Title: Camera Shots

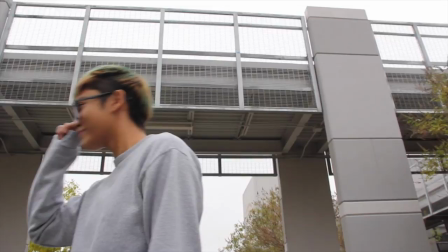65s
The camera movement happening in this shot is called trucking, where the camera is being physically moved to the left or right while maintaining its perpendicular relationship.
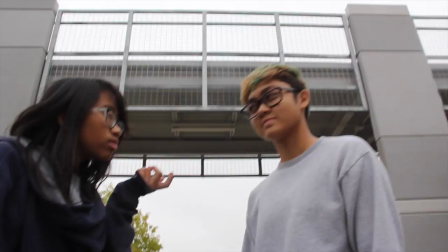73s
The camera angle in this shot is called the low angle shot, where the camera is tilted up to view the subject.
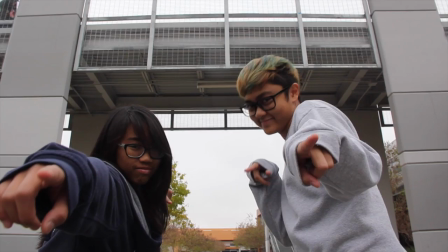79s
This camera angle creates a sense of awe and superiority. Worm's eye is where the camera is placed low on the ground and tilted upward.
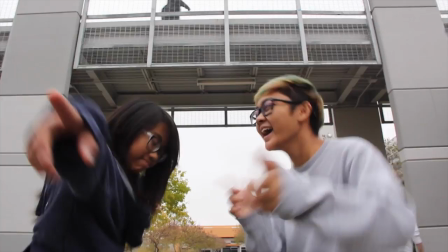86s
A worm's eye view is used to make the audience look up to something or to make an object look tall.
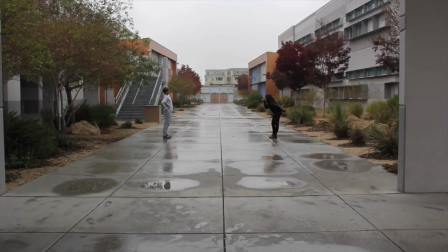91s
Extreme long shots show the vastness of an area or setting. It is typically used to frame the setting as the beginning or ending of a story.
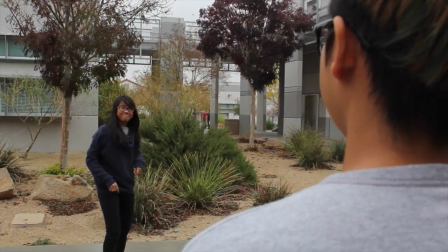100s
Long shot is used to frame the action. This shot shows the place, the characters, and the action.
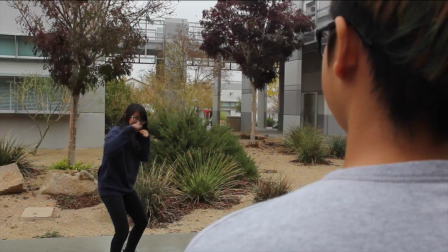106s
This shot looks from behind a character at the subject, making it an over-the-shoulder shot.
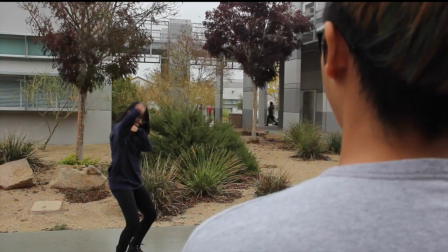111s
It is often combined with close-ups to show each character physically reacting to what is happening.
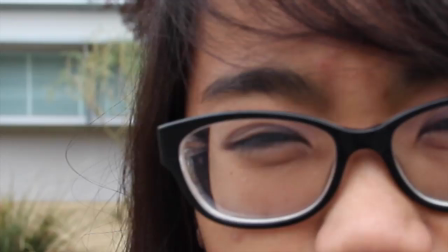118s
This shot is a combination of extreme close-up, eye level, and pan.
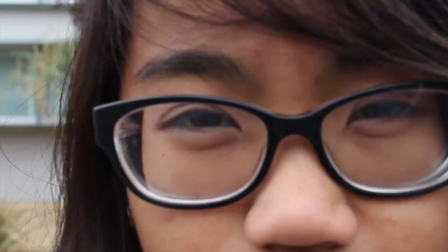123s
Extreme close-up is when the shot focuses the audience's attention on whatever is significant in the shot or facial reactions of a character,
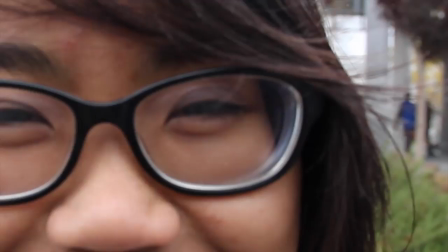131s
which is what we used it for. Eye level. The audience sees the scene as they would in real life. This camera angle looks directly into the character's eyes.
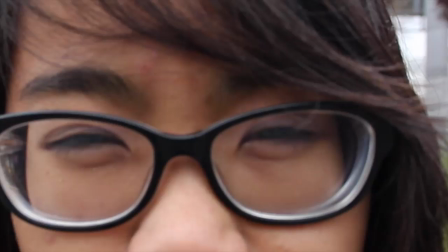139s
Pan is rotating the camera horizontally from left to right or right to left, similar to moving your head side to side.
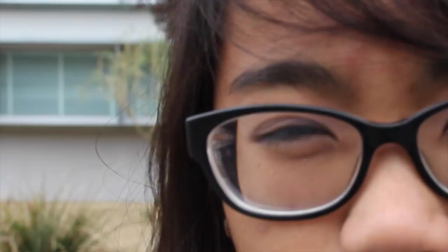147s
A pan can also give the feeling of searching for something within the shot.
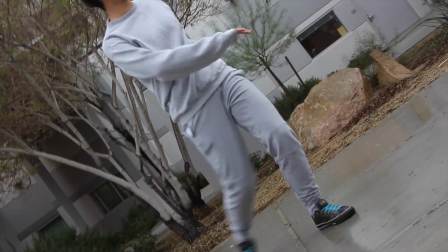151s
This shot shows a Dutch angle, which is the vertical axis of the camera is at an angle to the vertical axis of the subject.
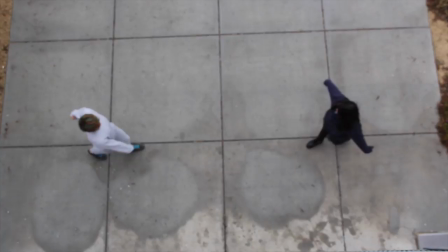158s
Often, evil characters or characters in dangerous situations are shown through a tilted angle.
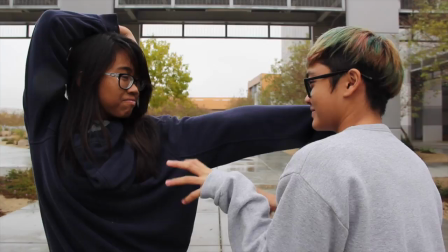164s
Bird's eye view is when the camera is positioned directly overhead the action. Medium shot frames the characters from the waist or knees up.
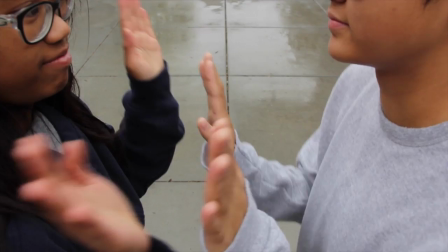172s
It draws the audience in closer, making the story more personal for them.
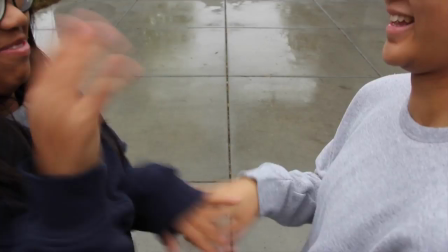175s
Close-up invites the audience to become a participant in the story by visually coming face-to-face with the characters.
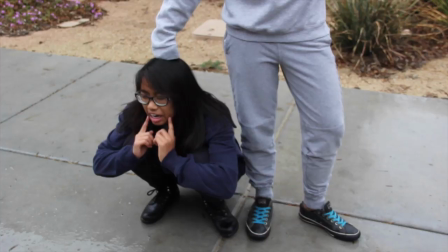182s
A high angle shot is when the camera is placed over the horizon line, tilted down to view the subject.
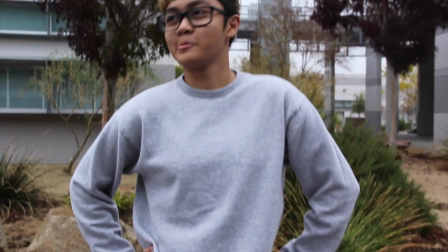187s
Tilt up is a pan in the vertical direction, up or down. It is most commonly used to reveal a tall building or a person. It builds suspense.